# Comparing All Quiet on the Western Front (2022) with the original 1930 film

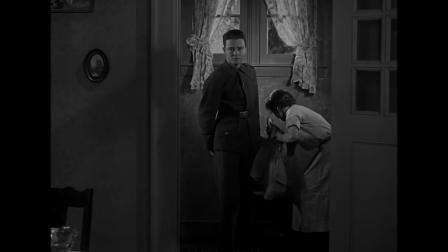He pleads so softly and earnestly in his monologues that his outbursts hit twice as hard when they finally come.
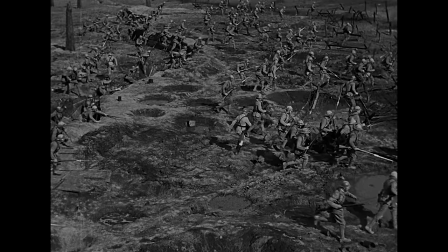The clearest strength of this film though is its combat scenes.
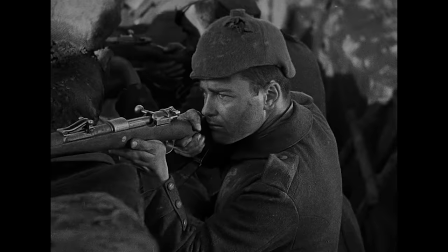Filmed on 20 acres of Laguna Beach ranch land, Universal hired more than 2,000 extras, many of them actual World War I veterans,
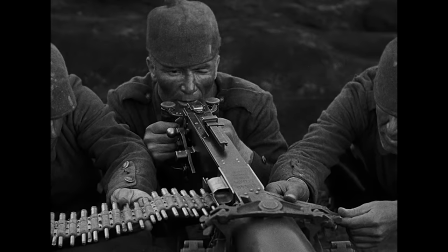which gives these scenes a sense of enormity and authenticity that is nearly unparalleled for this era.
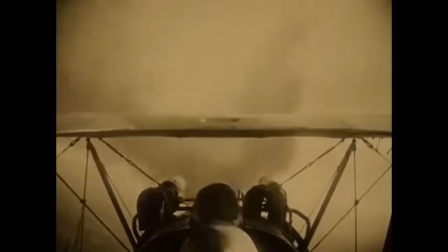Other World War I films like Wings and The Big Parade have aerial stunts and outdoor sequences that are undeniably cinematic,
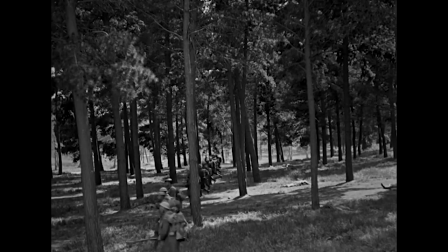but All Quiet best captures the brutality of the trenches,
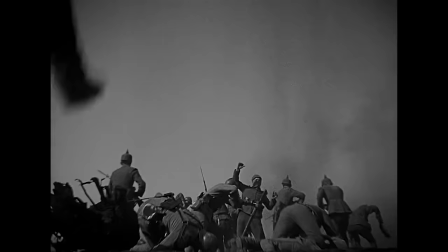the relentless layer upon layer of soldiers who blindly run toward automatic weaponry out of duty,
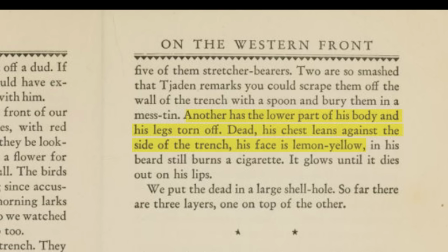only to meet their deaths. The film isn't as visibly violent as the novel, which pulls no punches when it comes to the gritty details.
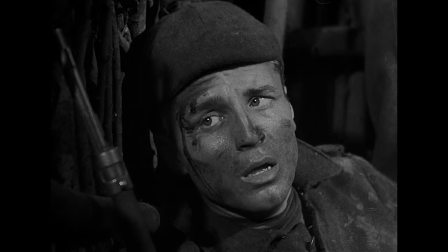You rarely see blood, and you never see guts spilling out all over the place like in the new one.
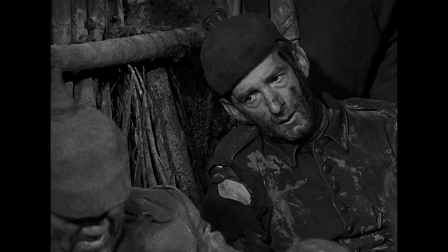But if anything, this film proves that you don't need all of that to make a battle remarkably effective.
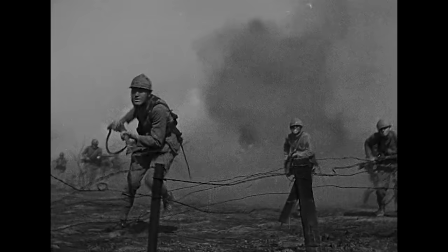The carnage is jarring, but it is the artful rendering of these scenes that give them their emotional resonance.
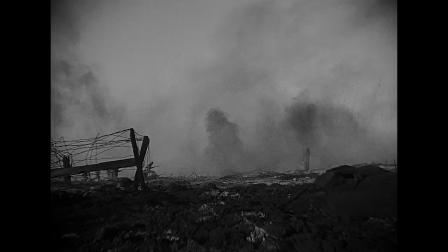Part of this is thanks to director Lewis Milestone's ingenuity.
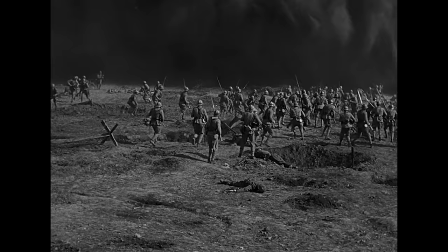Where many early sound films feel very static, given the size of the camera and the limited capabilities of sound recording equipment,
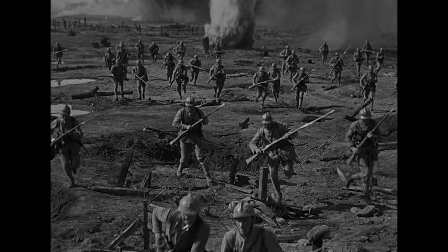he liberates the camera by mounting it on a large mobile crane to film and choreograph these scenes,
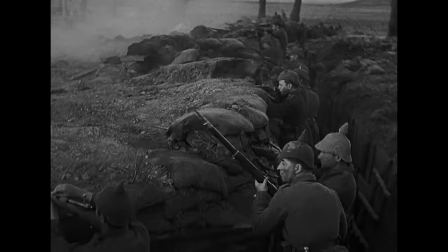which enhances their scale. He also uses tracking shots cleverly,
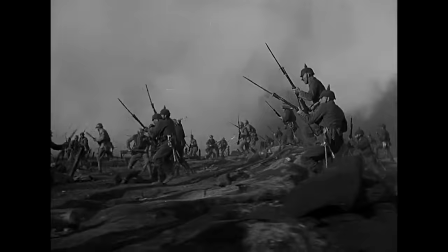not only running across the trenches as the soldiers lie in wait, but also following them as they charge onto the battlefield.
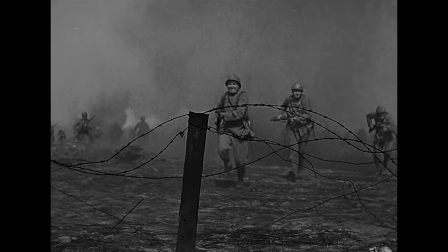Panning quickly across the front line as soldier after soldier falls,
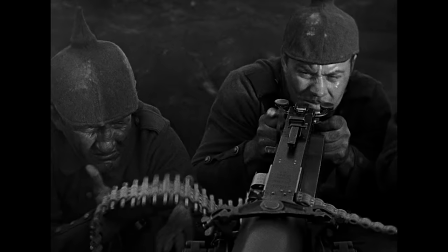he rhythmically cuts back to firing weaponry, adding a stressful pace to the scene, or to Paul, who's witnessing the trauma in real time.
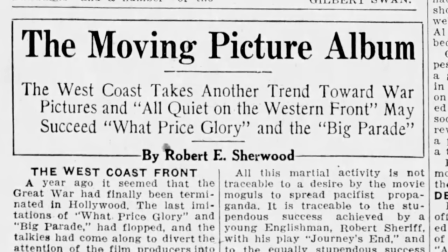Upon its release, All Quiet the Western Front, the film, became a similar sensation to All Quiet on the Western Front, the novel.
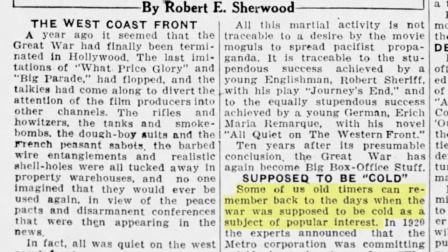There was the initial surprise that a war film even performed well in the first place. As one paper put it, some of us old timers can remember back to the days when the war was supposed to be cold as a subject of popular interest. A year ago, it seemed that the Great War had finally been terminated in Hollywood.
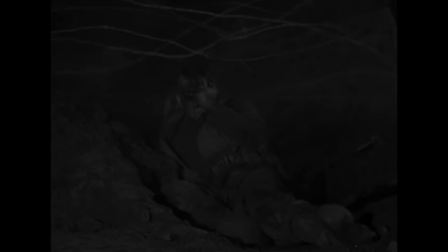The last imitations of What Price Glory and Big Parade had flopped, and talkies had come along to divert the attention of film producers into other channels.
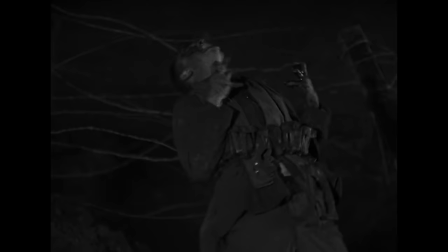But then, ultimately, an acknowledgement of its quality, and that it differed from anything they'd seen about the war on film before.
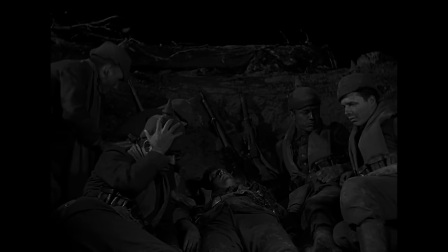I've mentioned a few films about World War I already, namely Wings and The Big Parade. But All Quiet clearly was attempting to do something different.
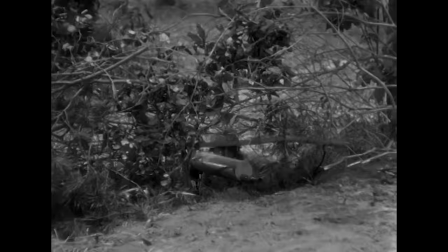Those films, while obviously touching on the prevailing notion that the war had been a grave mistake,
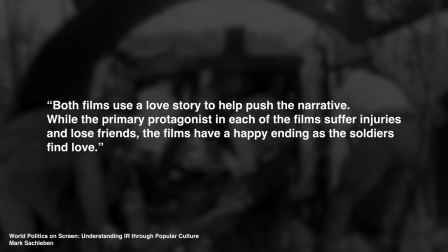used the war as a backdrop for some other additional drama.
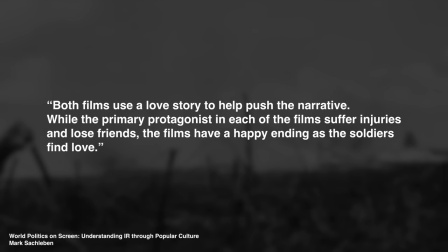As Mark Zocleben points out in his book, World Politics on Screen, both films used a love story to help push the narrative.
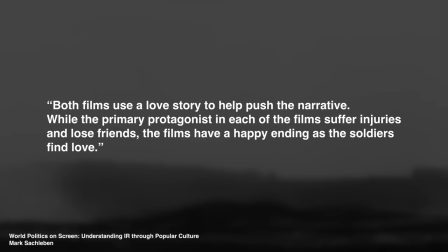While the primary protagonists in each of the films suffer injuries and lose friends, the films have a happy ending as the soldiers find love.
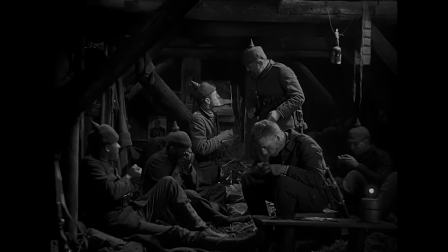All Quiet was the most explicit of them in its anti-war intentions.
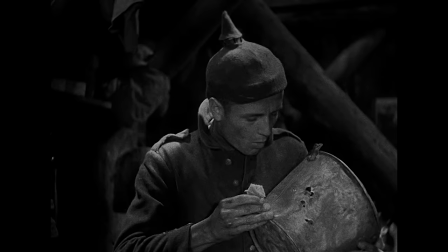And while I think modern audiences have some rightful cynicism about whether or not any war film can actually be anti-war,
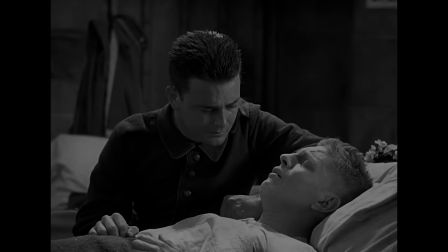I think it's fair to say that most American critics sincerely received this film as a genuine condemnation of a war they had likely lived through.
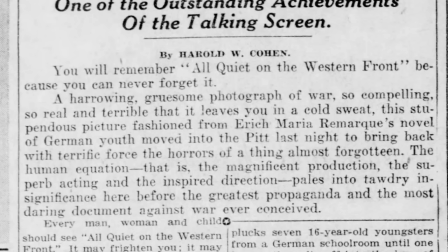Many critics described their physical reactions when watching this film. It was a harrowing, gruesome photograph of war, so compelling, so real and terrible that it leaves you in a cold sweat.
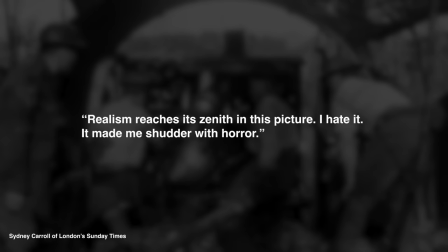Realism reaches its zenith with this picture. I hate it. It made me shudder with horror.
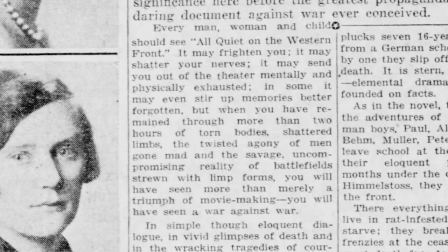Audiences should prepare to be shocked, shaken, and remorselessly swept along by this realistic depiction of what war does to a group of nice lads. It may shatter your nerves. It may send you out of the theater mentally and physically exhausted.
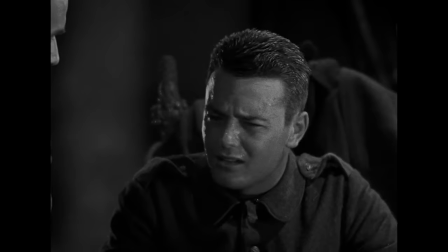It may even stir up memories better forgotten. But you will have seen a war against war.